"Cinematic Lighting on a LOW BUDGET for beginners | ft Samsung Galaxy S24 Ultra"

Ahoj, this is Zdenka. This video is all about cinematic lighting on a budget.
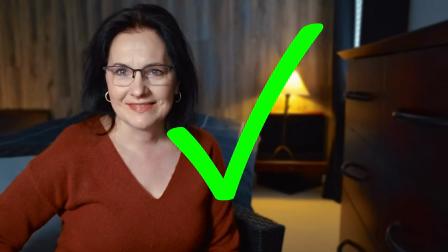If you're gonna be filming with a smartphone, well actually the principles are the same for any camera. So you can film with any camera but for those who want to see specifically how it's gonna look like, if you're gonna be filming with a smartphone, I'm gonna be using today Samsung Galaxy S24 Ultra. Let's start with the basics and that would be natural light. Natural light Light is free, but it's not always straight forward. You have overcast days, actually we have overcast day today. That will give you steady light, easiest. Then you have very bright sunny days with blue sky. The light will be steady, but will be very harsh. Then you have sunny days with blue sky, but you have clouds passing by. So at one point you're gonna have a harsh light, then you have a darker, brighter, darker. it can get very frustrating. And then lastly, you have those very dark days. Rainy days. See it's not always straightforward. Rule number one, never film yourself against the windows.
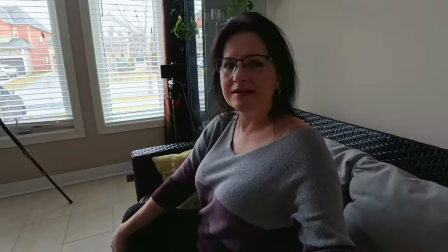You are not gonna get very nice look at all. If possible, as I'm turning I'm getting more light on my face.
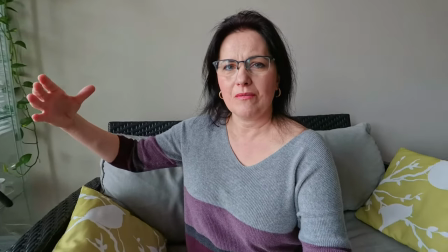Bring your face much closer to the window.
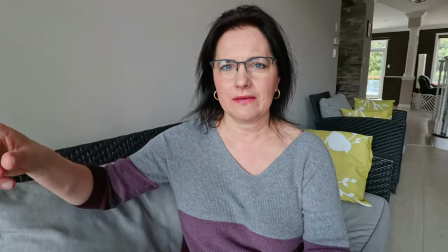Tiny bit from the side like this is fine or even fully facing the window. If you're gonna be filming on a sunny bright day and you are finding that you are getting way too much light into your face from the window, just close the blinds. If you have white blinds like I do here, you can close them all the way and you will still get the light through. It still kind of gets enough. You have to kind of look visually how much you wanna close them so you get nice and steady look on your face. I mean steady light on your face. Once you have that set, then you will check your background. If there are windows in the back and you will see that the light is simply overblown, it's bleached out, it doesn't look good, then you need to also cover the windows in the back. You need to use the blinds or the sheets or anything you have. Once you are done, then check what is actually in the background.
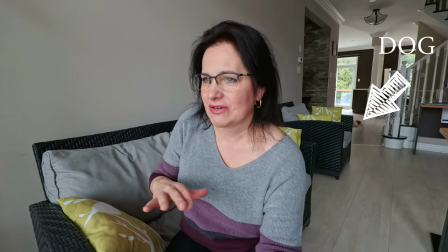If there are any objects you really don't want to have in the shots. Make sure it all kind of looks clean and you can even add some night's light lamp in the background to create a cozy atmosphere or something like that. You just have to kind of look and see what is missing in that room. What can I add to that room? So let me grab the smartphone and let me set up this room for you. First of all, I'm filming myself in regular video mode.
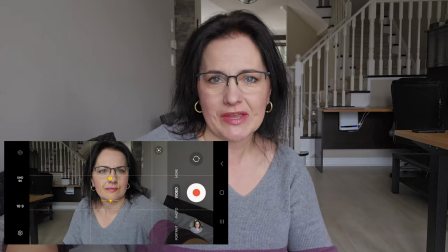I'm using just a selfie camera because I want to see myself as I'm explaining you guys what I'm doing. It would be very difficult if I would be using right now rear camera.
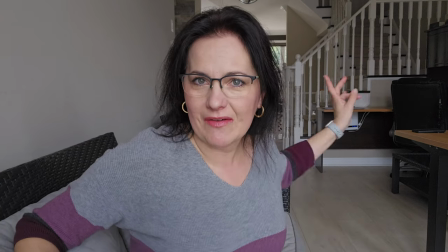And I'm sitting in the middle right here because I'm covering windows there that are over bleached.
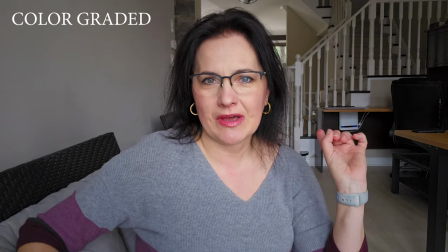They are a little bit too bright. I'm gonna show you in a bit. I'm also covering green pillows that are behind me because I'm wearing purple.
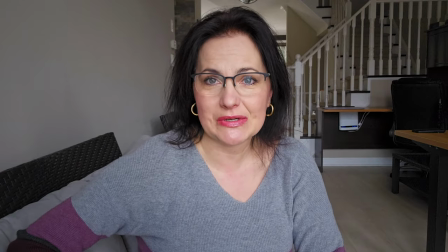It just doesn't look very good.
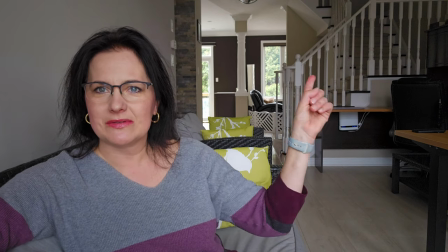So if I move myself to the side you will see right away those windows that are very very bright and you see the green pillows.
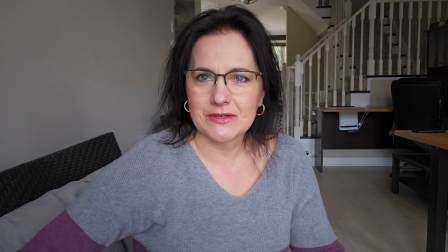They don't look very good. So my option will be sitting here in the middle talking to you.
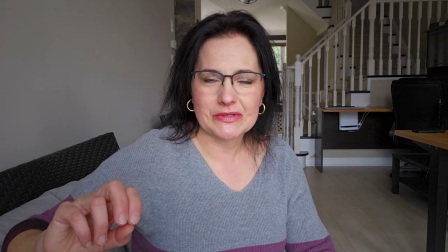Now let me switch to portrait mode to see what kind of look you are going to get.
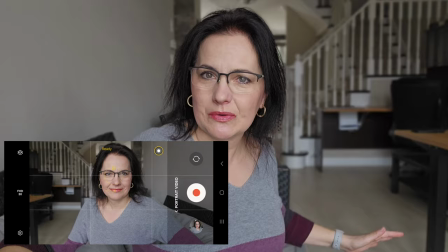I switched to portrait mode. The background got blurry. It looks a little bit better. I'm more separated from the background.
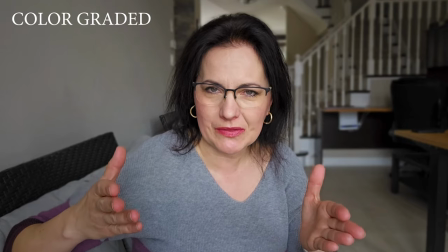Now if you are noticing that the video is a little bit glitchy, it's just because I have to film at 30 frames per second on Samsung but my other cameras are running,
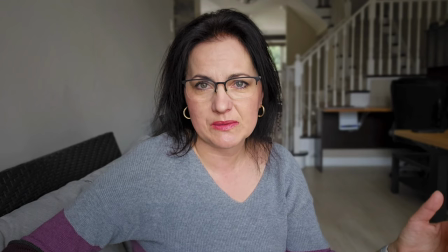the whole video is actually being filmed at 24 frames per second. So I should not be really mixing 24 and 30.
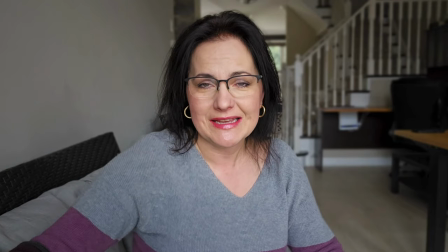So if you see a little bit of glitching, it's because of that. I had to a little bit bring the brightness slightly up.
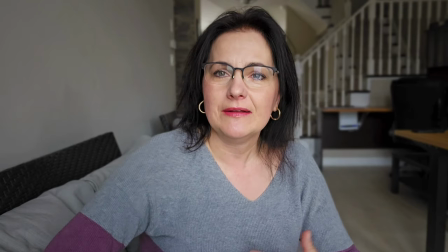I found that it was still a little bit darker but it's already looking better. If I'm gonna move away,
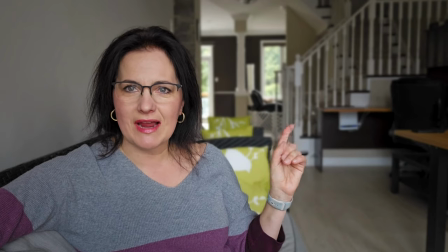now the windows are not as distracting as before but I
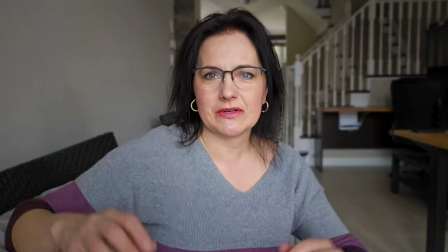would still keep myself in a center to make sure it looks very good and I'm not seeing the green pillows.
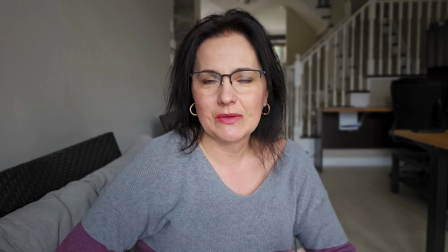I could remove them obviously completely but this is the look you would get if you will be filming yourself in portrait mode.
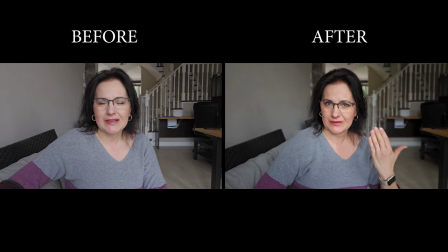It looks pretty good on natural light. So the window is facing me. I'm not seeing any windows in the back.
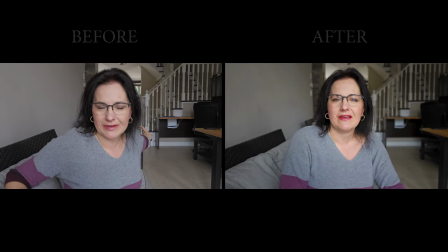I'm not seeing any overexposed areas. Another example.
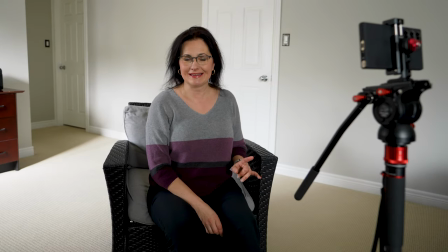I'm in a different room right now and luckily the light changed outside.
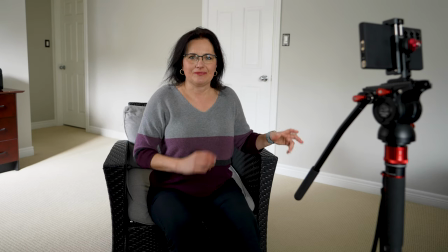So there is a blue sky with a of clouds. So I'm getting bright light, darker light, bright light, darker light. The hardest conditions.
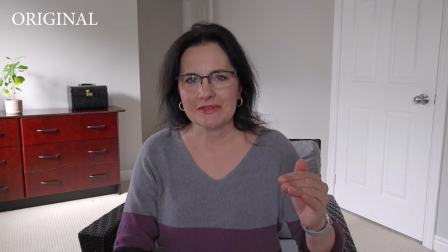So as you can see, if you are looking at the image coming out from Samsung Galaxy S24 Ultra, right now the lighting is not good.
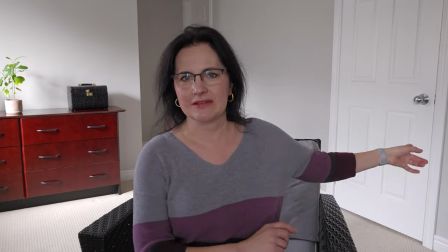I'm away from the windows. This is very bleached. This is very bright.
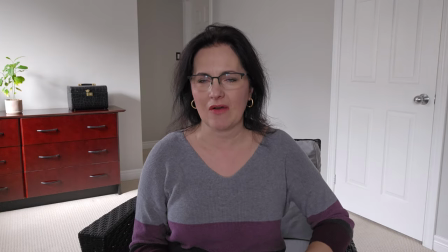I'm kind of dark. I'm not liking the setup at all. So there are different things I can do.
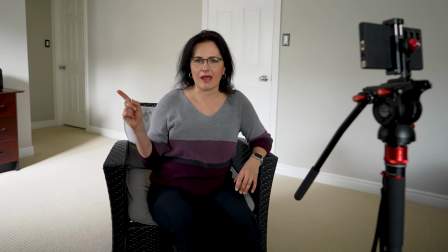First of all, I'm gonna cover the blinds on that window completely.
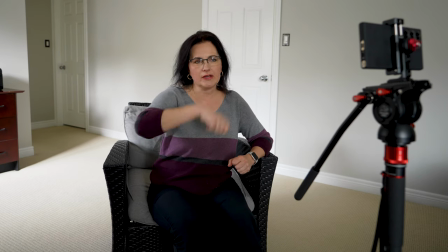I am going to open the blinds and roll them all the way up on that window to get a lot of light in my face.
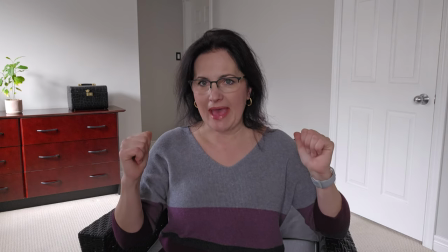And I'm going to move myself a lot back so you don't see as much the white walls.
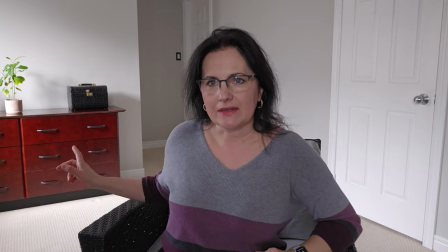You're not gonna get that much light there. So I'm gonna blend in a little bit with the furniture over here.
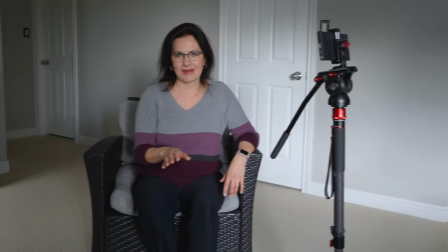Let's do this. I'll be right back. So now I'm back. You're getting a horrible photo from that camera.
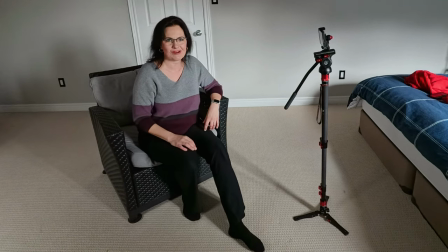You are seeing behind the scenes from that camera. I have closed the blinds.
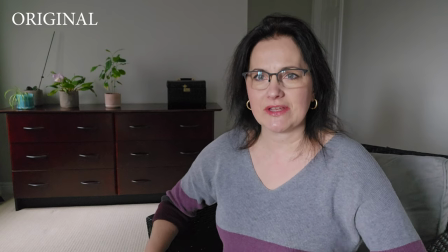I have opened up fully the window and I positioned myself a little bit further back so you're not seeing as much of the white wall.
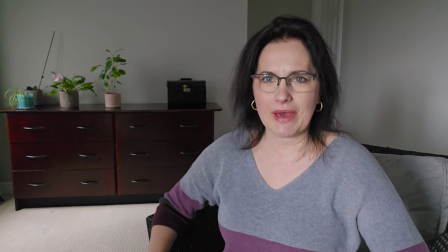The image is already getting much better. Now I'm not sitting in the middle.
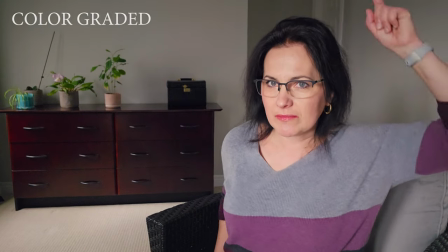I position myself a little bit to the side to cover basically those doors over there and I'm getting the furniture.
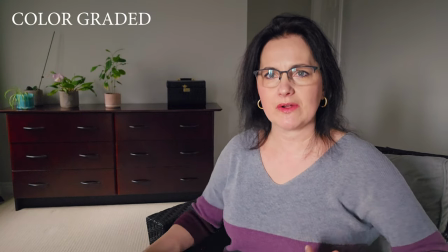I'm getting a better composition.
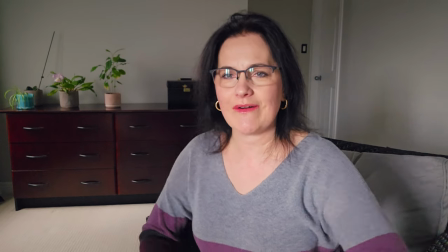If I would be sitting here it just would not look as good so I move myself a little bit to the side now because this room
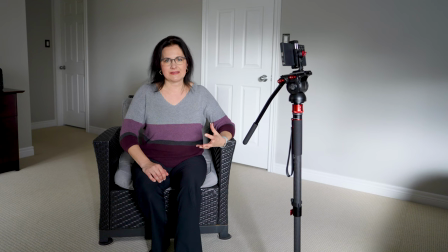is kind of light sometimes when I film here and I get a lot of light I'm not afraid to go bold so I changed my wardrobe to
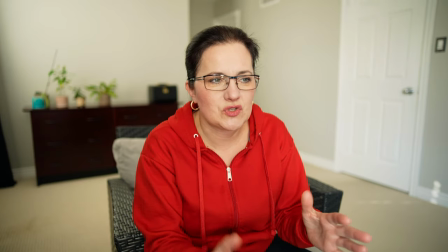bright red it's gonna pop you see me now in the other video I'm showing you so depending what the
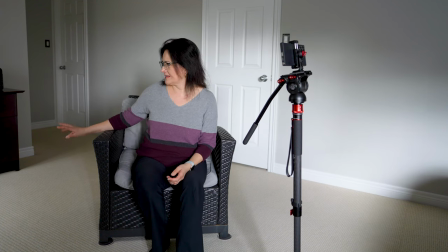room you are in always pay attention to the wardrobe now the furniture is kind of you know getting the purple out of my sweater so I can wear it here.
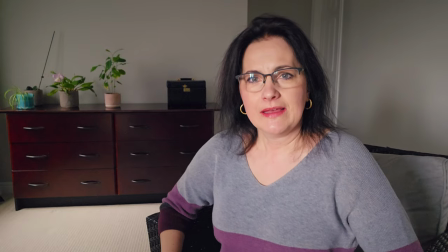Or I could wear perhaps something green because there are green plants. If I turn around I can even wear something completely different.
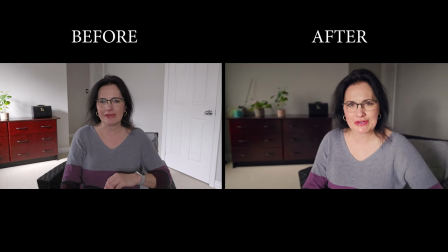Just to give you a different option I switched to portrait video. So as you can see now the background is blurry. I'm in focus. I'm more separated from the background. But now let's move on. Let's talk about studio light. If you want to achieve soft and controlled light, you will need to get a studio light. I've been through a number of lights throughout the years here on YouTube and I can honestly tell you it's not easy to find a good light on a tight budget.
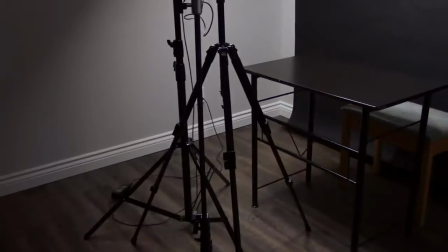I used circle light with no fan but the look wasn't all that soft.
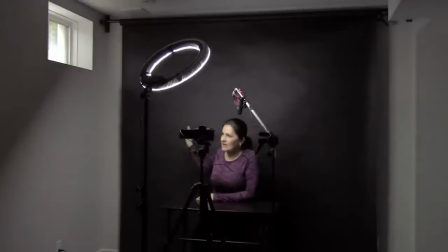The light will also cover more than just a person. It will cover more of a room as it doesn't have the narrow direction you get with a softbox.
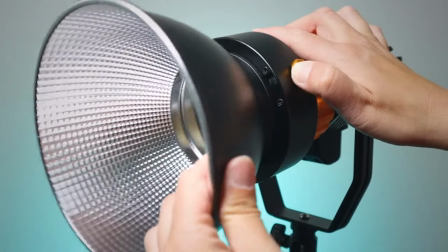I've had budget softbox lights here but each
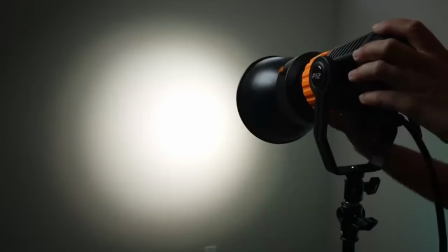light had a fairly loud cooling fan that you could hear in the actual recordings. My only two tips when it comes to buying a main portrait light is to go with a light that has silent
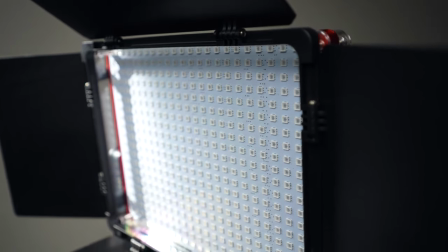fan or it is a panel light where you can attach a softbox and grid for controlled directional lighting.
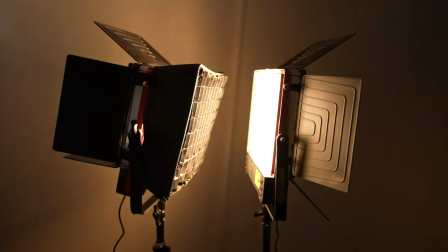The bigger softbox, the softer the light is going to get.
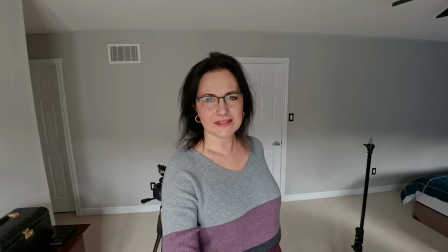I'm going to show you a lighting setup with several RGB LED lights.
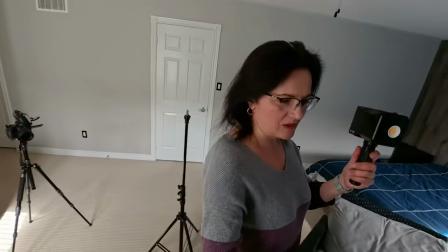Those are cheap. I reviewed all them on my channel and this new one small rig rc 60b led video light.
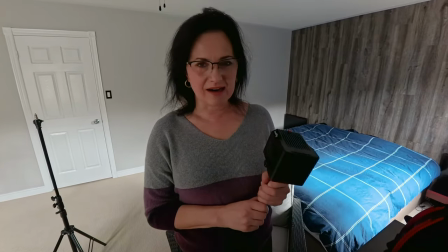That one is new in the studio. I just got it. Now there are good things about the light but there are also bad things about the light.
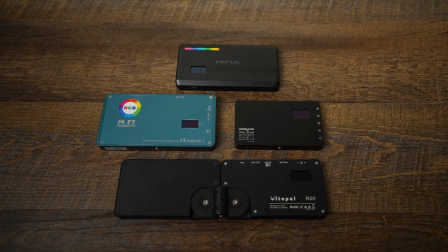By the way all the lights will be linked below the video in a video description.